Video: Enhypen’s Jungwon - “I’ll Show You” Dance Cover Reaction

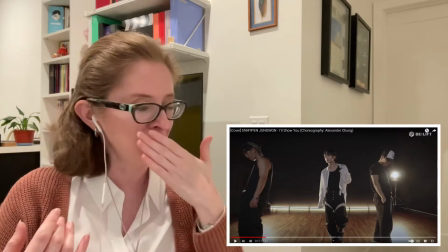227s
how it's like sorry um the black tank
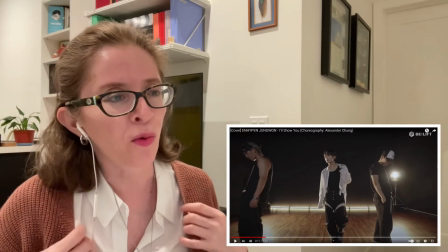233s
underneath his I don't know if it's like white or like off white shirt
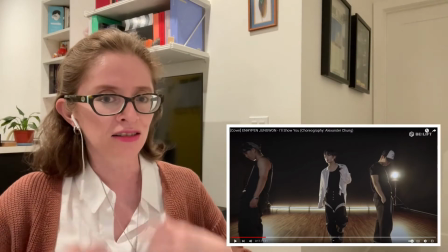238s
but I like that it has the ties here like very loose it could be like
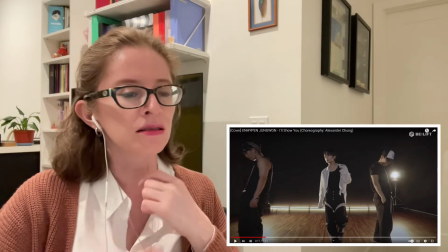243s
a necktie or like a you know like something you tie around your neck or like a
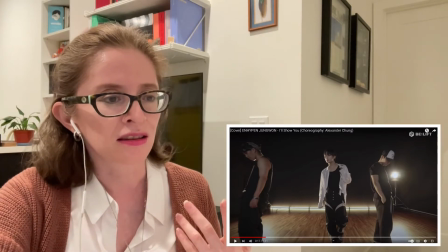247s
collar kind of but they I like how that contrast or ties in with this part of his pants that have like that same highlight so you see the
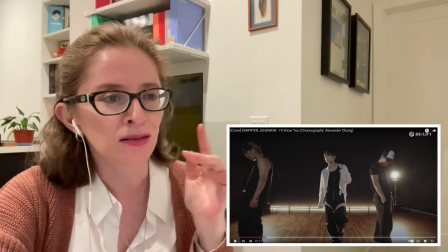256s
uniformity in the outfits he's the only one that's not wearing like something on his head
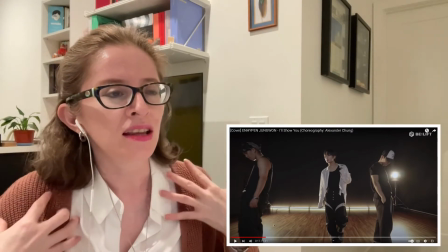260s
but i like the way that they chose even the
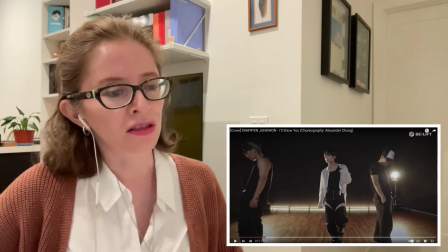265s
tank you could tell it's like not a ribbed tank it's kind of like just like a flowy under tank um and the dress shirt because it helps like
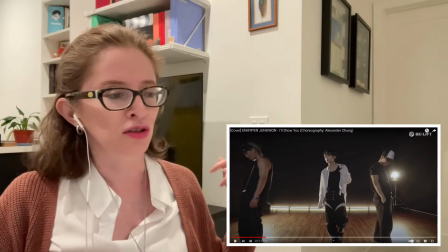276s
highlight his arm movements you know because like the way the the shirt flows let me see if i can it you guys since i'm wearing i just
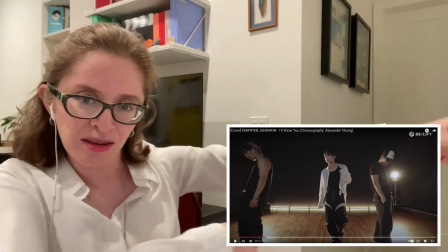284s
happen to be wearing a white blouse but like you know when it does like the movement on the and he does obviously i don't have like
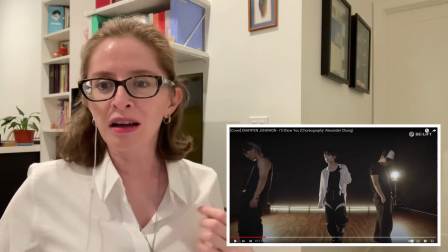292s
the neck the ties but like if you have like your button up and it's like open it just gives like a lot of flow and it it makes the
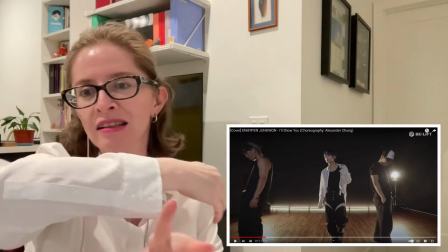300s
movements pop because even after your hand finishes moving the sleeves are still swinging and like the collar of your shirt is still moving so
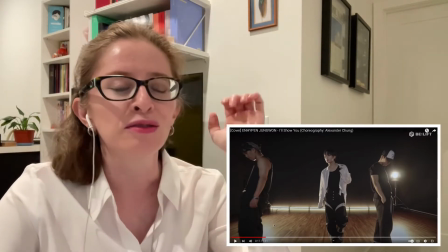308s
it still gives that continuous its movement i really like it was it was very short but it was very like i feel like there was a contrast between like
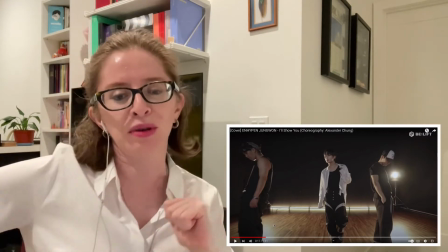317s
the um the very strong lines like with especially with his legs you could see the strength in his legs but just like to to
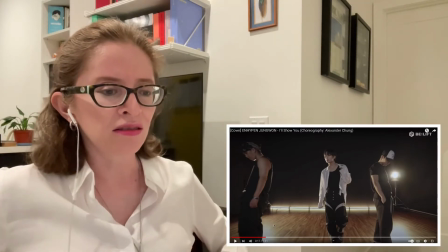325s
to hitting all the different beats and even like hitting down to around his body and as he was hitting like the different
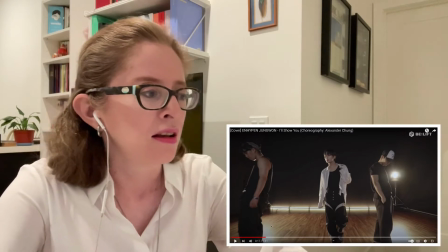333s
part of his torso was moving let's just let's just go back
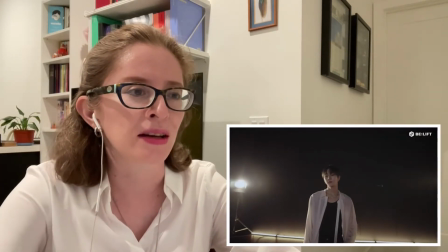341s
i love that he's like singing along to it oh boy
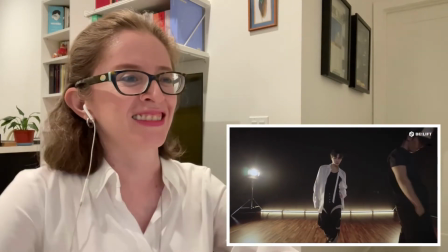348s
like that walk like the swagger just in the walk
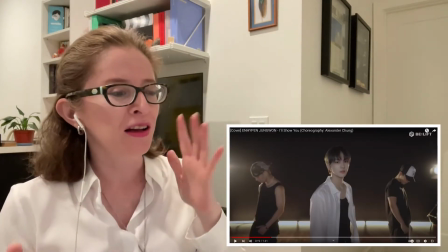353s
and okay it's just a walk but if you've ever if you've ever like
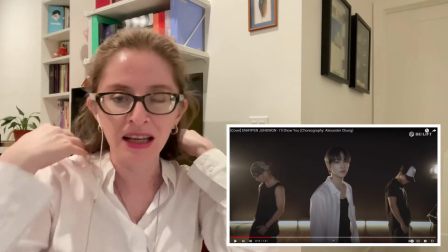359s
done dance covers or tried to do like imitate like dancers and stuff or had like or if you're a
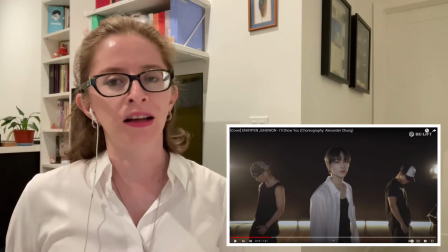365s
dancer you know that you have to you can't just walk like a normal walk like you would walk down the street you want to kind of like
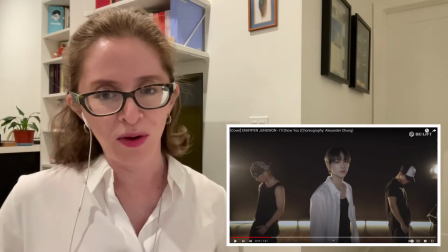373s
over exaggerate the the way you you make your steps because that way you you have like this
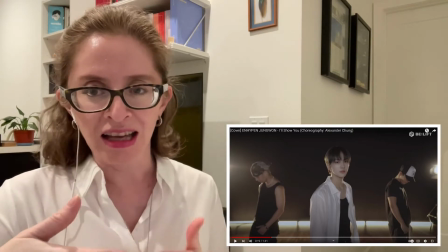382s
natural shoulder movement and it creates angles instead of just like looking like a flat
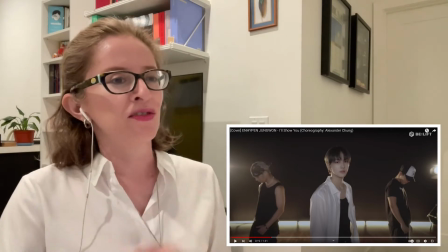387s
coming at you you know what i mean so even just like the beginning slow walk it
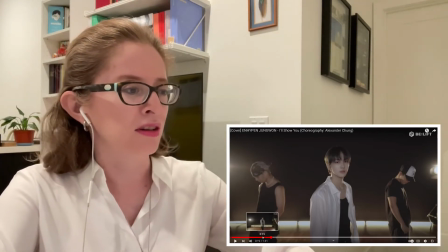391s
sets the it set the tone like
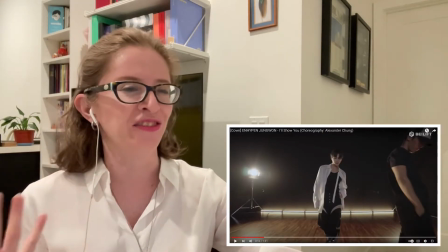396s
it's such swagger like such confidence it's like yeah
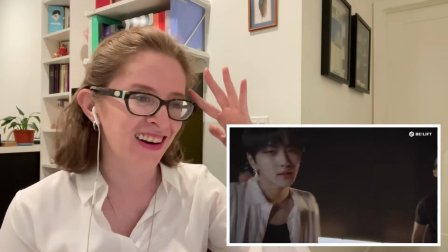405s
oh he touches his hair see i
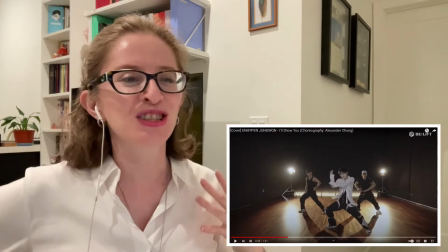409s
the way his shirt flows with the movements ah
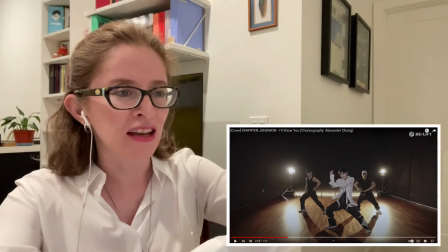414s
and just hitting look at those angles like his feet are like grounded
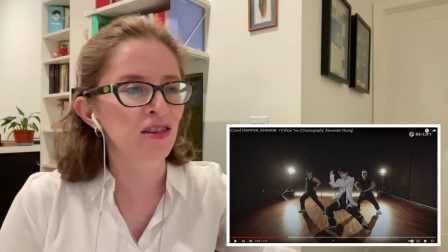420s
and he's hitting like the hand angles oh
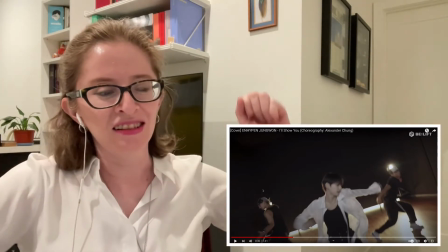425s
that move when he's boom boom it's almost like he's it's almost like he's lifting his leg like a puppet
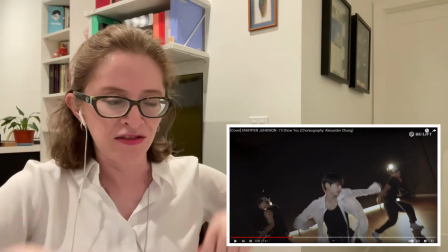434s
you know like boom boom because it's synchronized the rise of his knee with the movement of his hands and
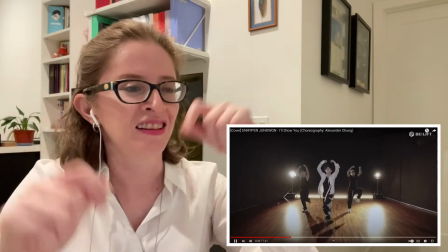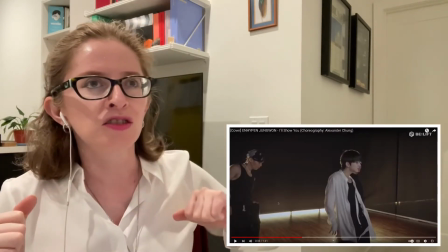448s
how it's the way that the the really strong movements the the poppings are time with the the
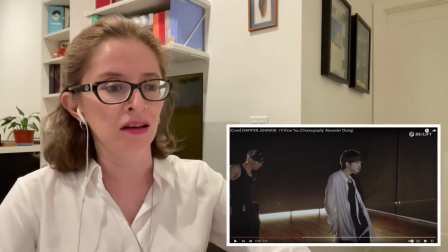457s
bass boom boom when it's like boom boom and that's what he does like the popping even